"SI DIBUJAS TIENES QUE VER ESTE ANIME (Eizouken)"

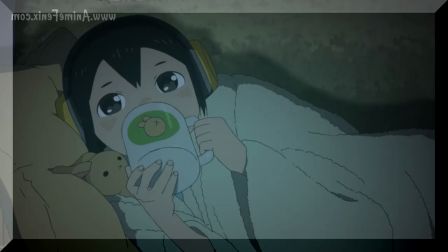3:31 Midori no tiene un pasado trágico donde su madre murió y sus últimas palabras fueron Haz un anime No,
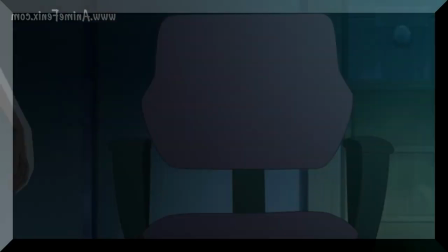3:38 la motivación de Midori viene de que ella un día viendo anime Llega a la realización que muchos de nosotros hacemos
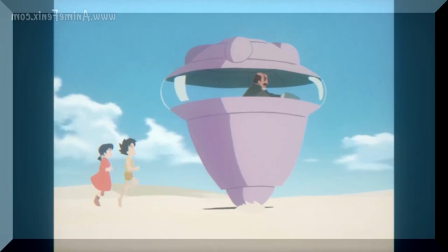3:44 aunque sea una vez en la vida con algo que amamos Nos damos cuenta que
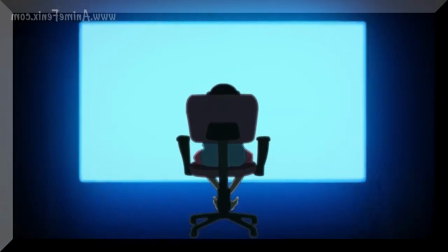3:50 eso lo hizo una persona Darse cuenta de eso le voló la puta cabeza
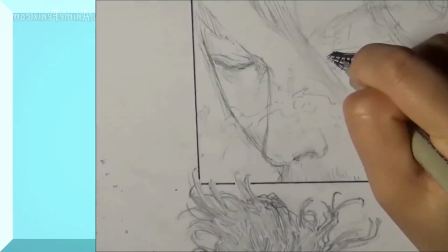3:55 a la pequeña Midori Que es ahí donde nace toda su motivación Pura y
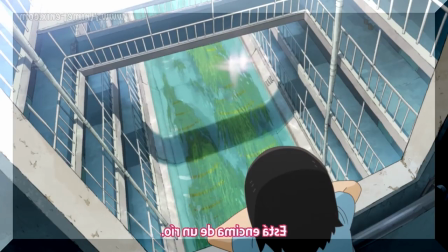4:00 sencilla pasión También cuenta con un apartado artístico brutal Un estilo
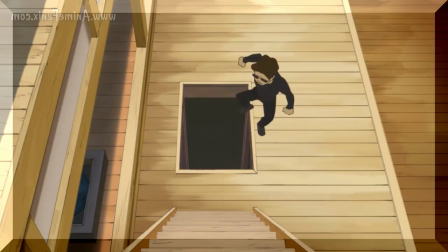4:05 de coloreado relativamente simple para poder concentrarse más en la animación Cosa que,
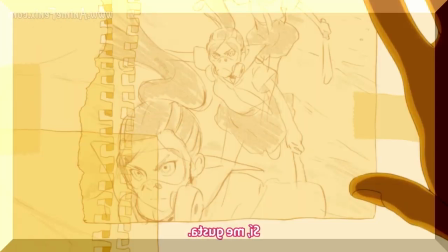4:10 más allá de una decisión estética Es algo que tiene sentido dentro de la narrativa Donde
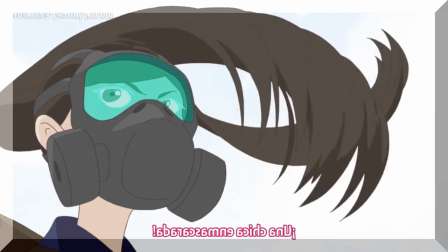4:15 las chicas tienen que sacrificar recursos en la animación Para poder sacar adelante
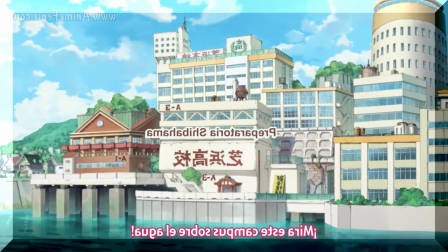4:20 su anime También la ambientación en un mundo con un pequeño aire
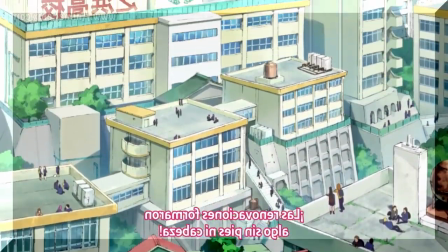4:25 de steampunk le da un toque fantástico y contrasta con sus personajes e historias
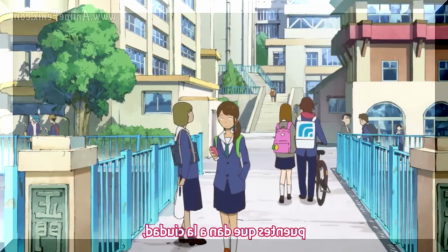4:29 realistas.
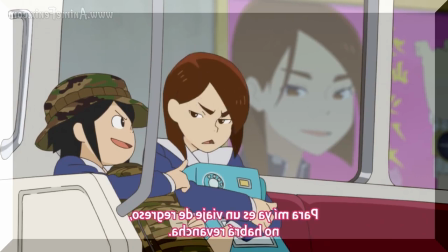4:31 Además de eso, está el excelente trabajo de voice acting que se hizo para este anime, ya que hacen algo que hizo uno de mis animes favoritos el año pasado,
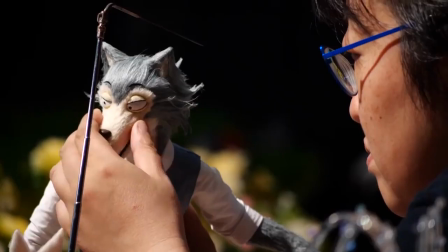4:41 Beastars, y es que se van completamente el estereotipo de voz de anime y optan por un enfoque más realista.
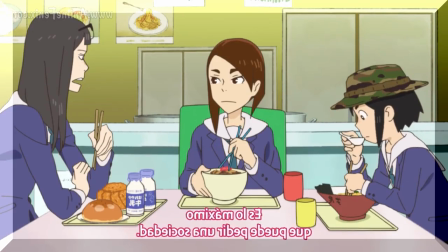4:48 El resultado, un anime que puedes ver sin audífonos en un sitio público sin el miedo de que pienses que estás viendo alguna especie de porno extraña.
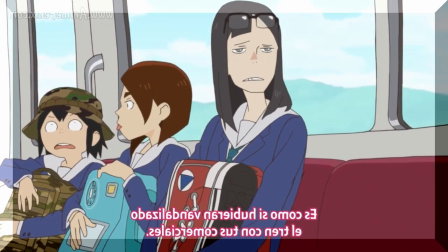4:56 Y unas verdaderas voces características para unas chicas de secundarias comunes.
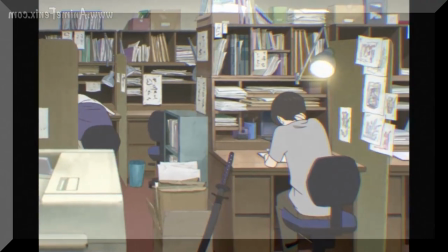5:01 Hay una escena en el capítulo 3 que resonó bastante conmigo y es que cuando explican cómo es común entre animadores tener
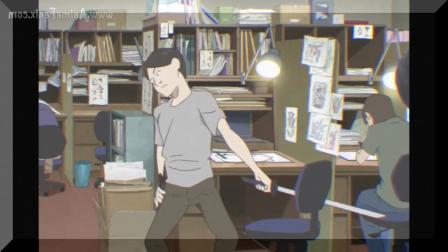5:07 objetos que vayan a animar a la mano para ellos imitar el movimiento y saber cómo lo harán.
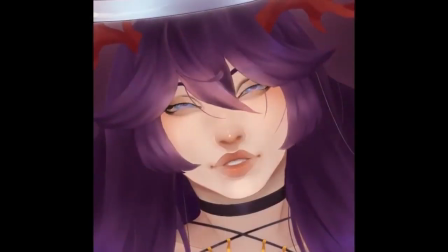5:14 Yo no dibujo, pero sí estoy metido en esto de la animación Motion Graphic y cuando comencé a ver cómo animar un ciclo de caminata Me di
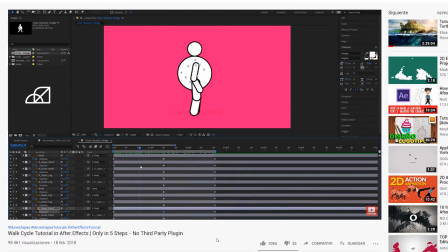5:21 cuenta que cuando pones el pie derecho al frente Tu mano derecha va hacia atrás Y lo mismo con la izquierda Y eso fue algo que me voló
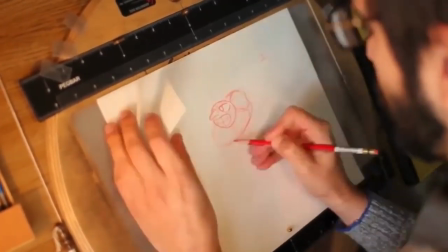5:29 la puta cabeza Porque nunca antes me había dado cuenta Pero cuando comienzas a detallar esos pequeños detalles De cómo
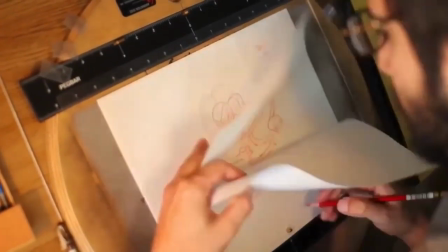5:36 actúa tu cuerpo ante una acción Y detallas parte por parte Para tratar de animar las cosas lo más realista posible
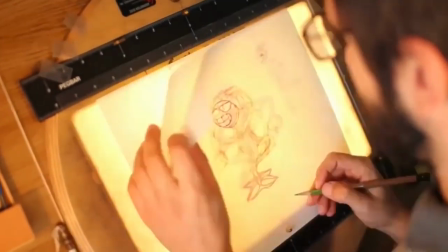5:43 Es que te das cuenta de este tipo de acciones Que uno hace por pura inercia
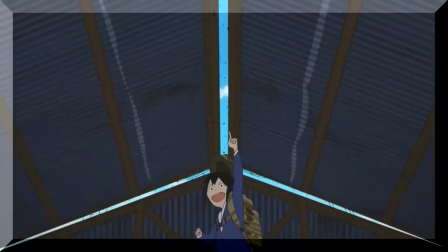5:50 Eizuken es genial Si dibujas o animas, no importa en qué punto estés Tienes que verlo sí o sí Si no es tu caso,
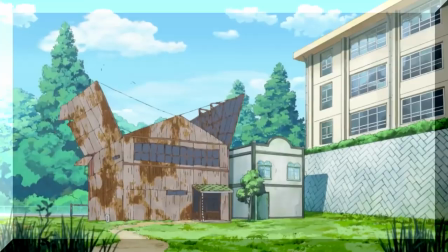5:56 mira los primeros tres capítulos Y ya con eso te bastará para que sepas si te interesa o no Pero en términos generales Eizuken fue empezar el 2020
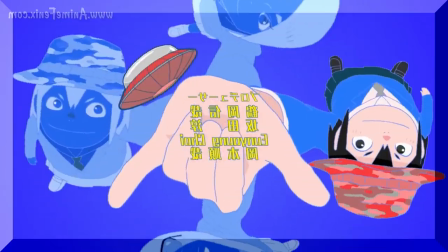6:04 con un buen pie No solamente rompe moldes de lo que es un anime común y corriente Sino que acepta que tiene que enseñarte terminología de animación
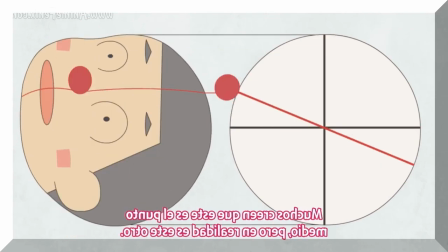6:12 Pero hace hasta lo imposible para demostrarlo con ejemplos extremadamente creativos Y sin
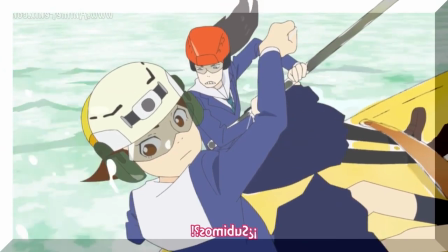6:17 subestimar al espectador En pocas palabras Eizu Ken se siente como el diario
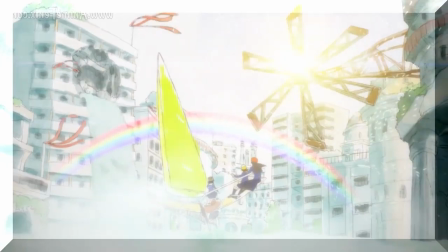6:22 de un director de animación La animación es genial El voice acting es creíble Y Kanamori
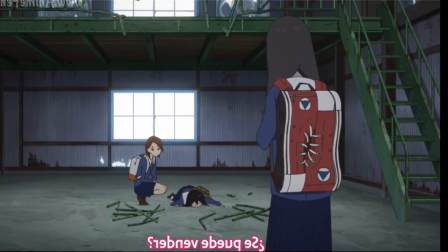6:27 tiene un bolso que son como dos zapatos pegados Y eso es jodidamente
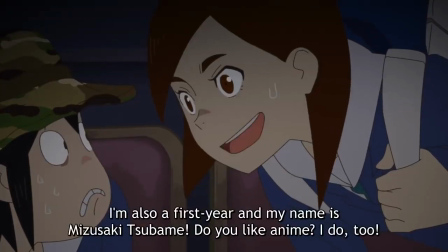6:32 genial Y eso fue todo chicos y chicos Espero que el video te haya gustado Si de casualidad ya viste lo que va del anime
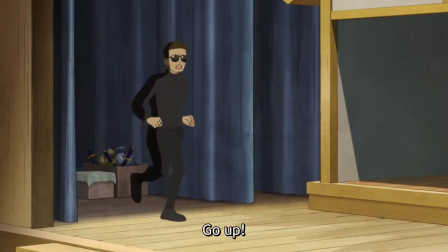6:39 Coméntame que te parece acá abajito en los comentarios O si de casualidad hay algún anime que te llame la atención O te de curiosidad ver O ya hayas visto
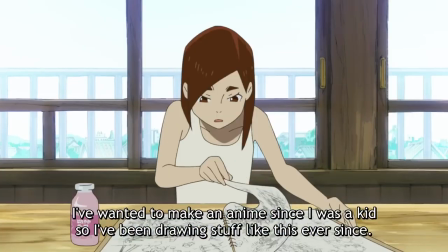6:47 Y quieres que yo lo vea Y le haga una review Déjamelo también en los comentarios Si lo agarro Te terminaré mencionando En el video que haga También les recuerdo Meterse al
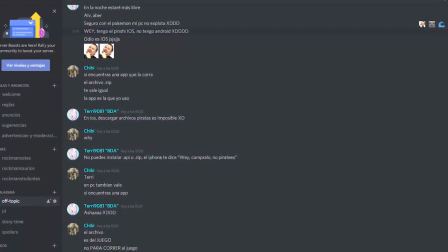6:55 discorcito Aquí abajito En la descripción Tienen el link Válido para 10 personas Si te metes Y ves que ya no puedes Oye
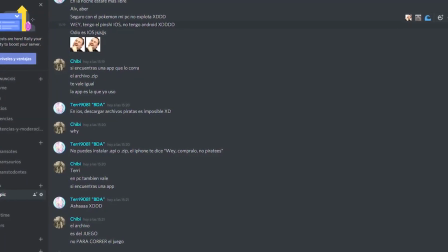7:02 el link ya no sirve Bueno espera el próximo video Donde tendrás De otras 10 personas Tendrán la posibilidad Un saludo A los wise guys
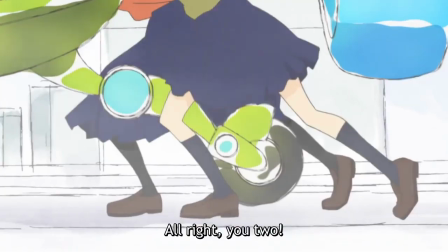7:11 Que fueron los que me ayudaron Para grabar este video Como siempre chicos Like si te gustó Suscríbete Para más contenido Un abrazo y nos vemos en la próxima
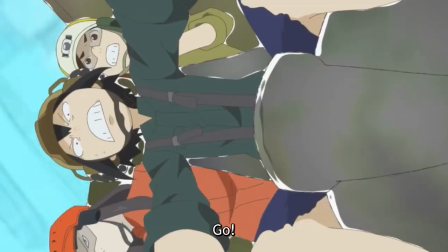7:20 Adiós